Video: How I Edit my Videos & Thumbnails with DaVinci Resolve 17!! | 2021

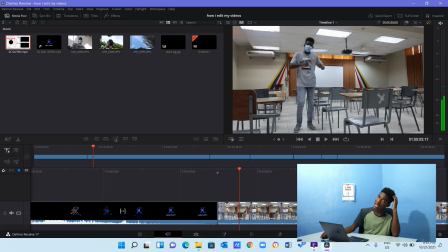[4:00]
Once I'm finished with the rough cut, I take a break,
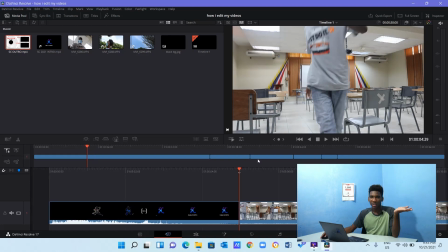[4:03]
because you see a video that is like 12 minutes, that might take me 6 hours total of editing.
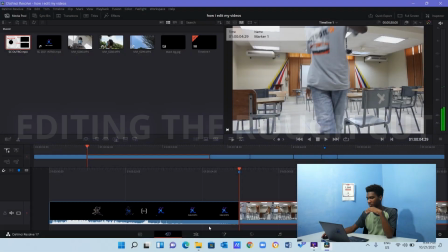[4:10]
Alright, so let's get back to this. My idea right now is I'm gonna like zoom it in while I'm dancing.
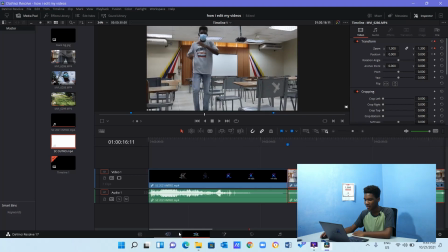[4:15]
No real fancy meaning behind it, I just like it. I think now we're ready to start putting text over the images.
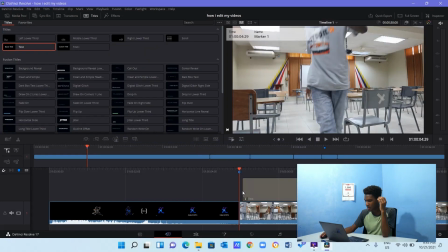[4:22]
So let's go into titles and text. Titles and text, just drop that onto the timeline.
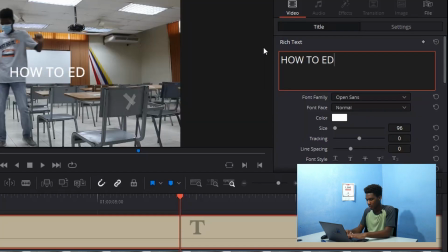[4:30]
And I'm gonna change this text to how to edit videos like Shamar.
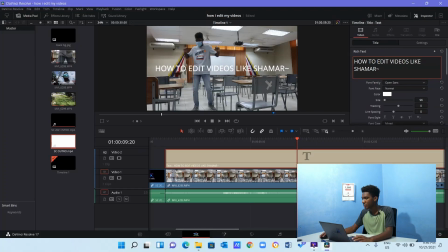[4:38]
One thing that I hate about DaVinci Resolve is I can't use emojis. I used to use all kinds of different fonts, like I used to download them, but I realized that hey, keeping it simple, it goes a long way. So nowadays I don't really put in any fancy text in the videos.
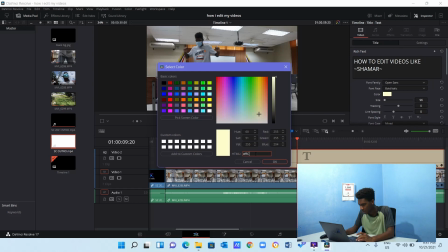[4:55]
There's this code of yellow that I like to use. It's FF C-E-0-A.
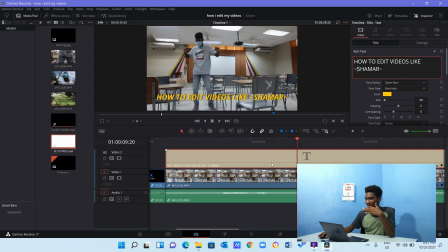[5:02]
Yes. Yeah, so that's the color code that I usually use. And that's the yellow that I always have in my videos.
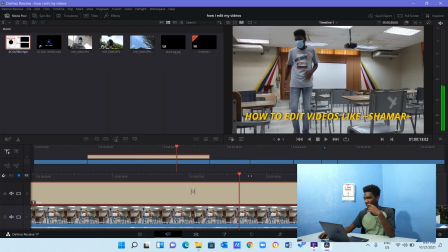[5:10]
The yellow color for the text. How to edit videos like Shamar. Yeah, simple as that.
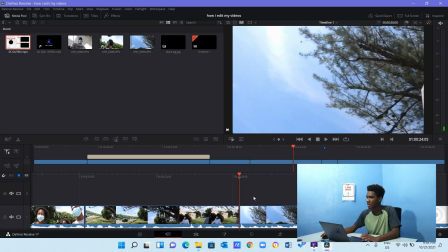[5:14]
Because I'm kind of off screen and my face isn't showing on the screen, I like to put a little, you know, caption there.
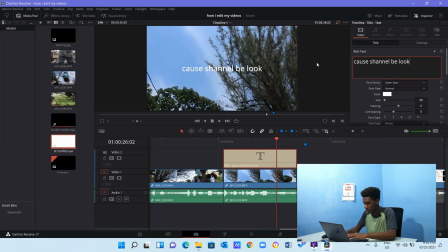[5:22]
Or Chanel be looking right there. I stopped saying it, so I'm going to move on.
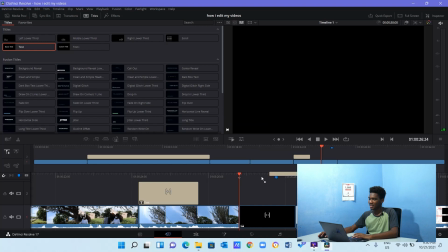[5:28]
And then right here, I'm going to put something that says something funny just to make sure that I cut her off.
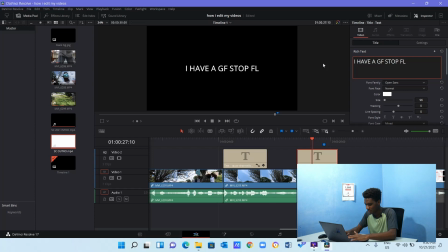[5:33]
I have a girlfriend. Stop flirting. Just some random, the most random thing about.
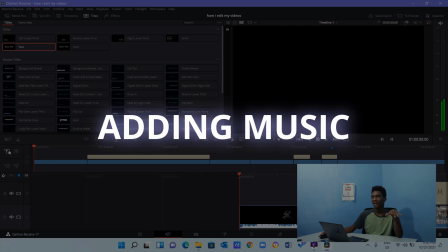[5:39]
To me, this is the funnest part. Adding the music. Adding the music to my videos, it's one of the most crucial parts, and it always is just the icing on the cake.
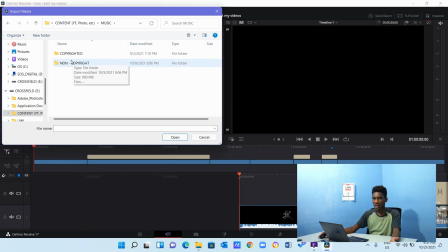[5:51]
The music is what really gives the video life. It's what gives the video a vibe, and it's what makes it watchable. So what I do is I have a video, a folder, right, with the different music I use. Copyrighted and non-copyrighted. As it relates to non-copyrighted music, I have a lot to choose from,
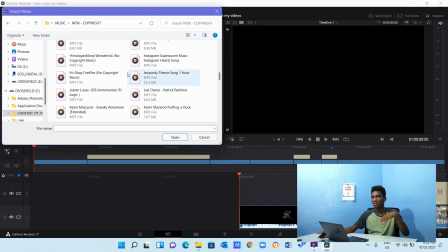[6:11]
but I'm constantly looking for new music to add, to be honest. Right now, from this video, I'm kind of getting the vibe of Bia, Whole Lotta Money instrumental.
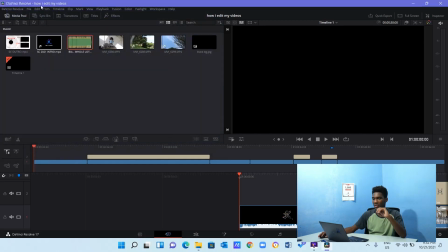[6:21]
You guys have heard that instrumental a billion times before in my videos, but this is how it sounds.
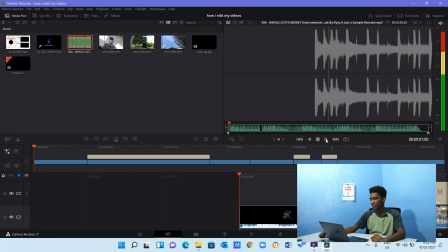[6:26] Rise the air on the beat.
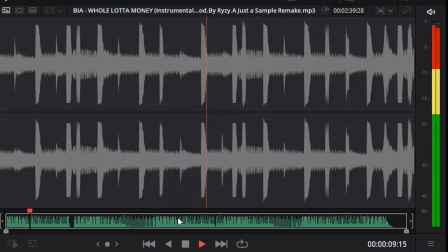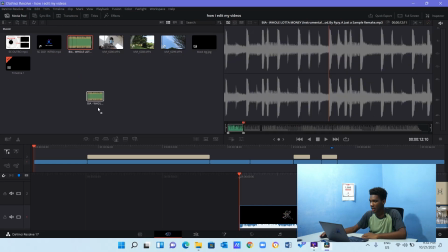[6:38]
Bop bop. And I move it under my timeline.
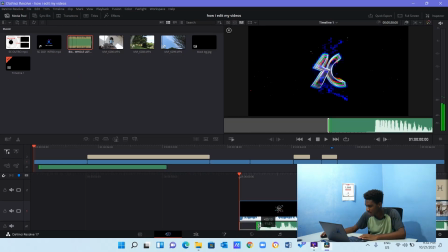[6:43]
And I start it right on the beat.
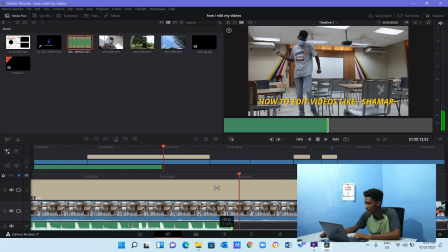[6:51]
And then the music just gives it a vibe, you know, it just gives it a big, big vibe.
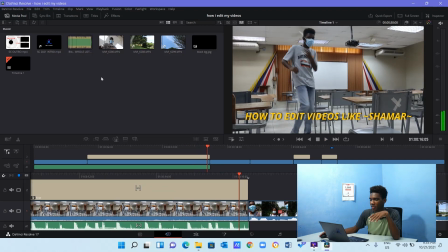[7:00]
And then when the music, depending on the vibe that I'm going for, the music, I don't know what better to describe it as a vibe.
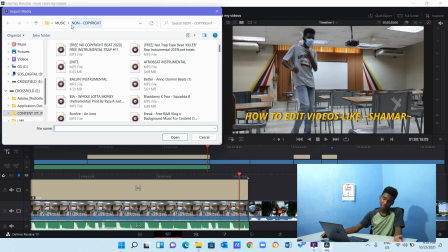[7:08]
When I'm really like feeling the music and I want it to come at an abrupt end because I think it will be fitting, there's a certain sound. Oh wait, it's not in this folder, it's actually my whoosh transitions folder.
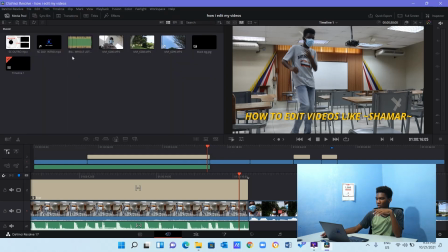[7:18]
And I have sound effect 3, which is basically the whoosh, that whoosh.
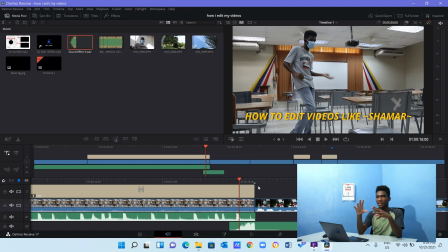[7:25]
When I want something to end abruptly so that it can grab your attention for the next scene, I use that effect.
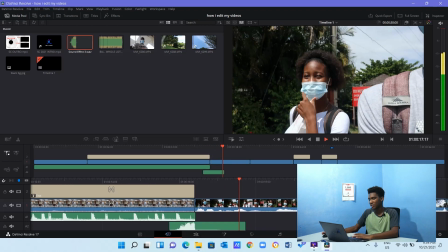[7:34]
Basically.
Hi guys, look who's here. It's hi. My friend Chanel.
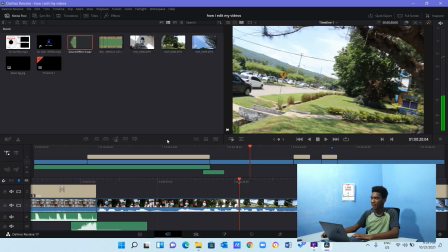[7:39]
And then now after I say like a phrase, I generally add a little more subtle music track.
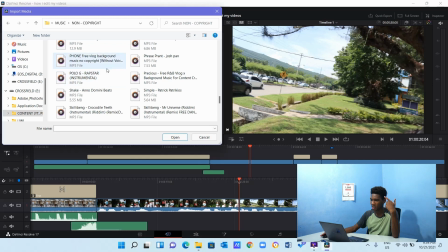[7:47]
There's a certain vibe that I'm going for right now, like a song I go, that's the ball in instrumental.
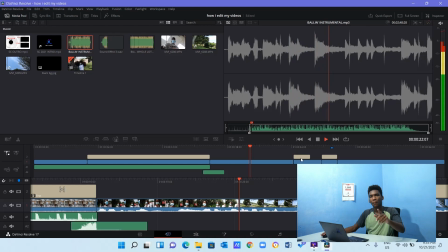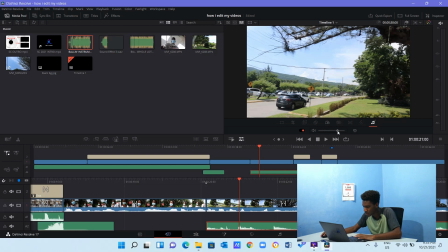[8:03]
Yeah, adjust the volume a little bit, not by much, just a little bit.